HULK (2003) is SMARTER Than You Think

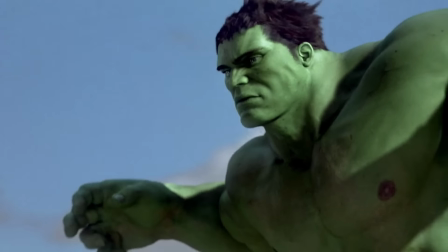0:08 Ang Lee's Hulk is smarter than you think. It's a surprisingly sophisticated deep dive into the psyche of Bruce Banner and the Hulk.
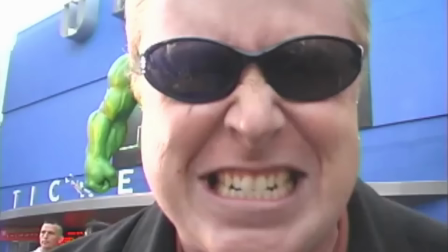0:15 It released in 2003 and was maligned at the time. But it's since developed a cult following.
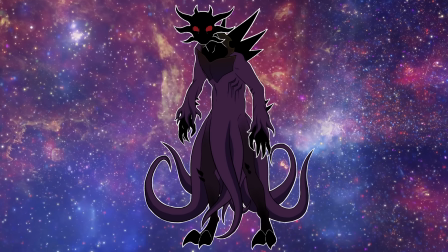0:21 I like it. Let's dive in and explore why. Backstory time.
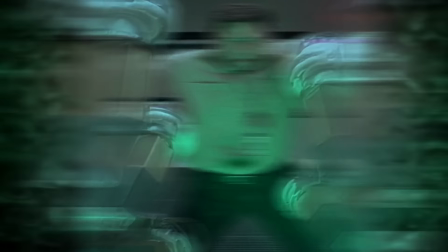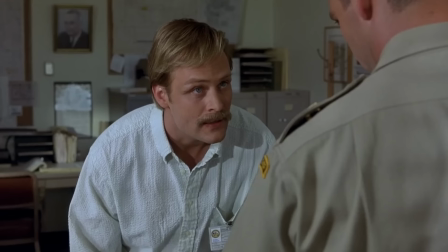0:33 In this case, the story's a little more complicated. David Banner was a scientist on a desert military base.
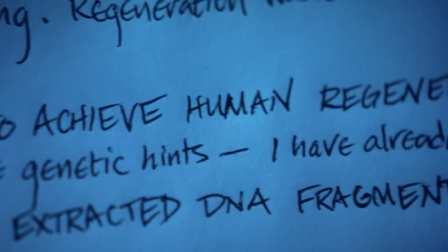0:39 His aim was to give people super immune systems, using DNA from various animals.
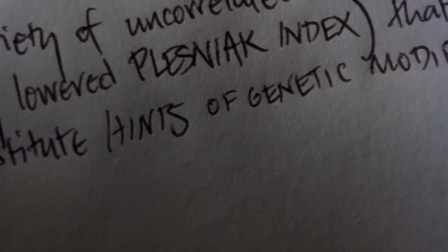0:43 When he was barred from human testing, he experimented on himself. This genetic alteration was then passed down to his son, Bruce.
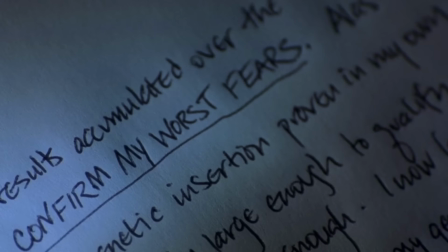0:50 The results were, apparently, so horrific that David tirelessly searched for a cure.
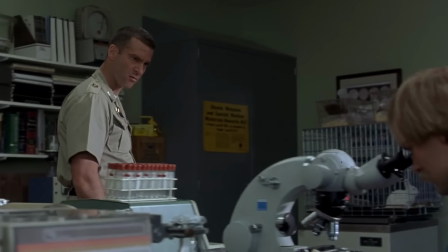0:55 When the military discovered David experimented with human blood, he was kicked off the project.
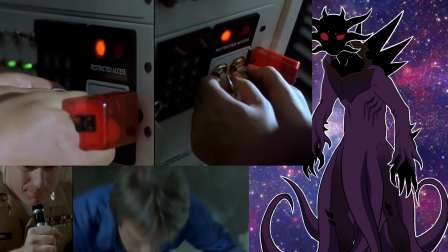1:00 In his anger, David set the base to self-destruct. I'm not sure why he did this, or how he had the access to do so, but whatever.
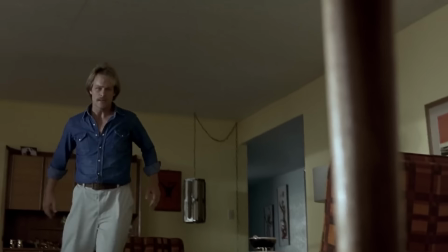1:07 He then rushed home, and, believing his chance to cure Bruce gone, attempted to kill him.
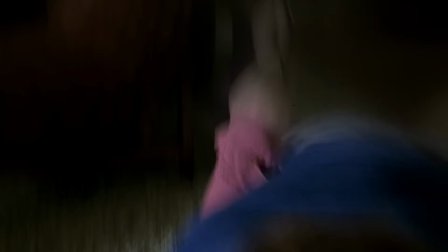1:12 His wife intervened, taking the knife meant for Bruce, and David was put away for 30 years.
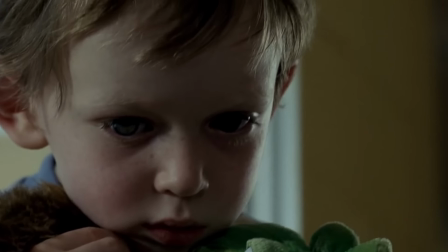1:17 To cope with his trauma, Bruce repressed the memories and emotions of this experience, which in turn became its own persona, the Hulk.
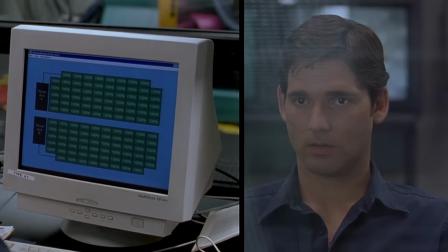1:24 I'll go into more detail on this a little later. Bruce grew up to become a scientist, working on nanomed reconstruction with his ex-girlfriend Betty.
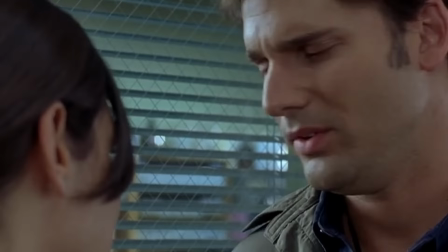1:31 They split because of how emotionally distant he is, something Betty is both attracted to and annoyed by.
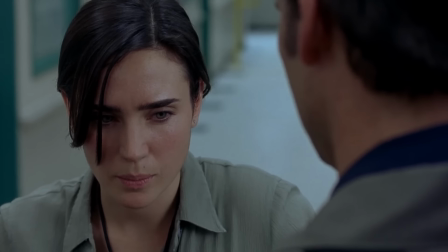1:37 Just a byproduct of my inexplicable obsession with emotionally distant men.
Clunky exposition aside, there is evident chemistry between the two.
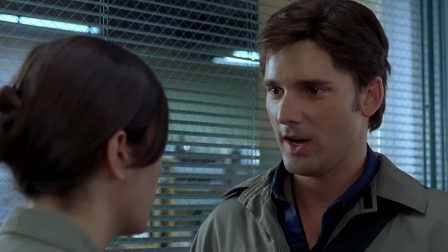1:45 I hate them. Wait, I just got here. Who do we hate? What have you had, Betty? Like one beer?
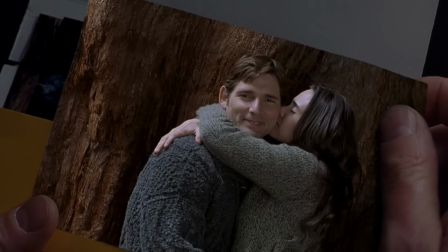1:52 I'm just saying.
So it's not unbelievable they dated in the first place. I think he appreciates her sassiness.
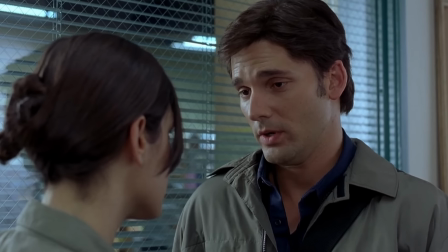1:57 Look, nobody expects this to be easy. Us working together after being so close.
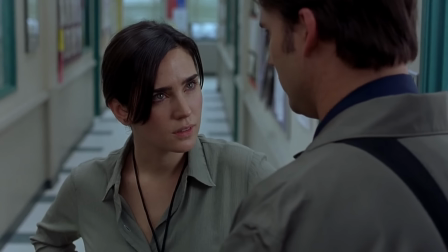2:03 We were close? Look, if I could be more...
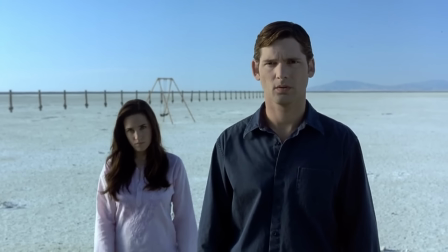2:07 She's also compassionate. She wants to help Bruce sort through his psychological issues, even after they've separated, and will go to great lengths to do so.
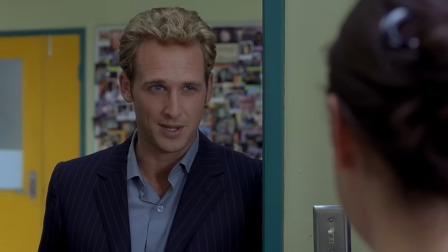2:14 She's steadfast in her beliefs. She stands up to Talbot's attempts to take control of the lab.
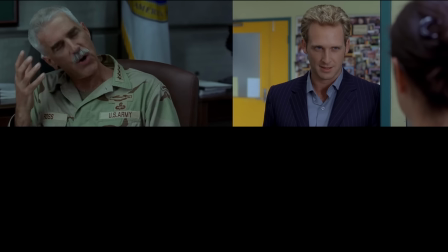2:19 She argues with her father for Bruce's well-being, and she's determined to help Bruce despite the dangers of the Hulk.
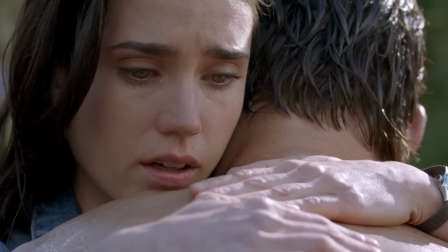2:24 This makes her an invaluable supporter of Bruce throughout the movie, someone he can trust as the world turns on him.
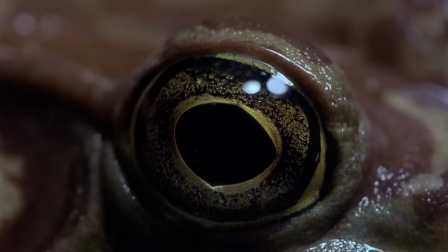2:30 Bruce and Betty run an important experiment. They have an injured frog breathe in these microscopic machines called nanomeds.
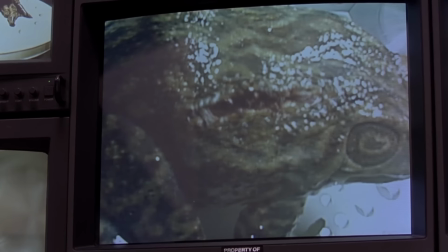2:36 They hit him with gamma radiation. His injuries close up, and all seems well until...
Hail Kermit the Frog!
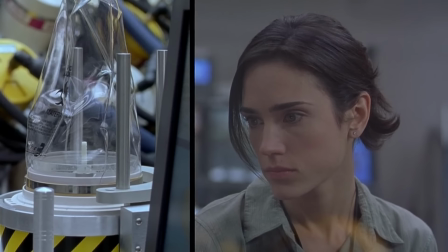2:41 Ah!
While the nanomeds are meant to accelerate cellular repair, it's not clear what role the gamma is playing.
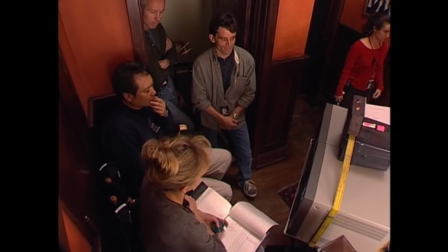2:47 There's a deleted scene that explains this.
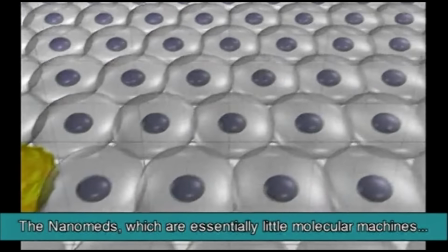2:49 The nanomeds, which are essentially little molecular machines, remain inert in the body until we activate them with a burst of gamma radiation.
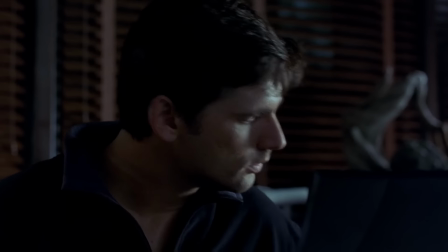2:57 Afterwards, Bruce gets home and continues working. He drifts off and starts to dream.
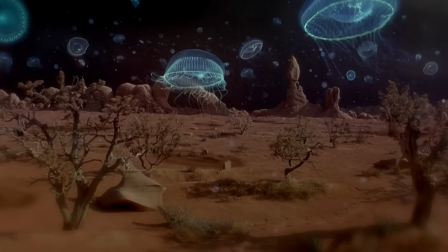3:02 Throughout the movie, Bruce has dreams that contain images with symbolic meaning that demonstrate his psychology.
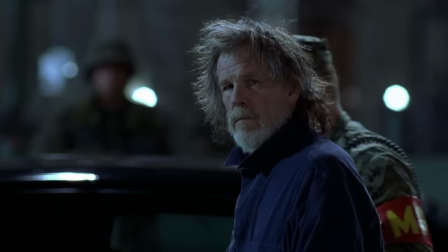3:07 Some of this symbolism is used broadly to express ideas that aren't specifically derived from Bruce's experiences.
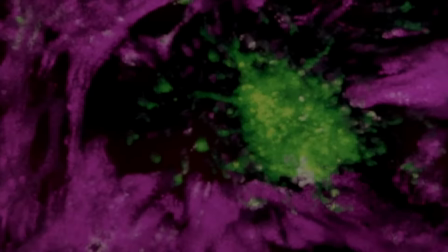3:13 The colors green and purple represent Hulk, for obvious reasons.
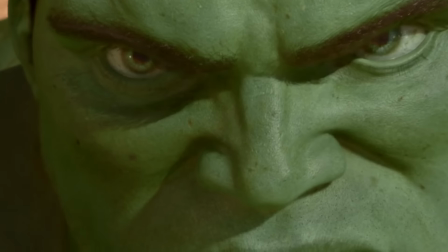3:17 The movie focuses a lot on eyes to express the concept of something lying deep within a person's psyche.
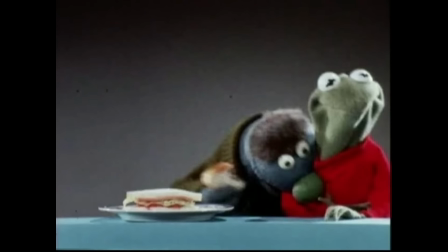3:22 It's often used to communicate the base aggression all people possess beneath the consciousness they present to others.
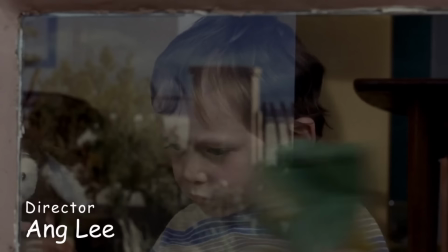3:28 The id behind the ego.
I think the Hulk is a representation of our inner aggression,
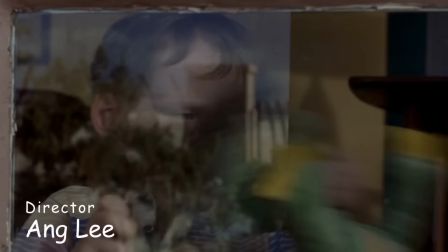3:34 this survival instinct that's animal-like, but it's so ugly and monstrous and non-logical.
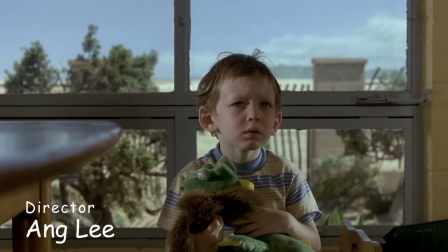3:41 We have to cover up with our consciousness, with our logic and ways and means of dealing with each other.
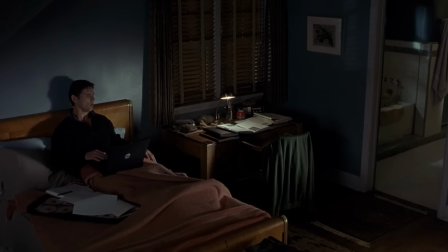3:47 In Bruce's case, the Hulk is his base aggression that dwells within. Some of the movie's symbols are derived from Bruce's childhood experiences.
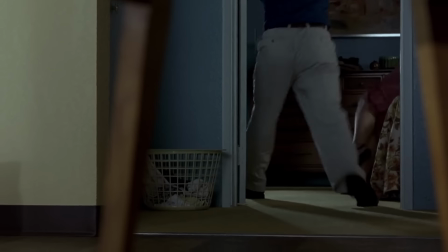3:55 The infamous door, the one his father dragged his mother behind, and the one his father burst out of with intent to kill.
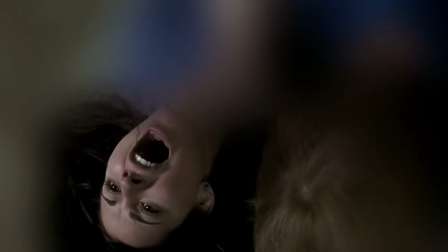4:01 It represents David and the source of Bruce's trauma. Then there's the explosion from the gamma bomb.
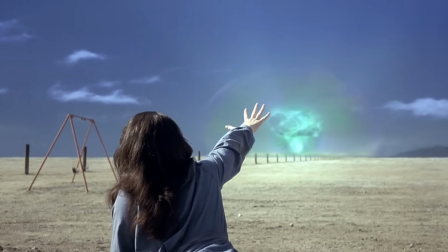4:06 It went off as his mother died, and is thus associated with the birth of the Hulk, as he was a persona born of the trauma of seeing her death.
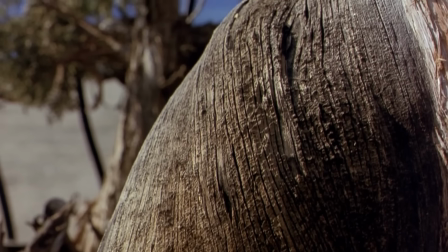4:13 The garden at Bruce's old home is one of the most important symbols.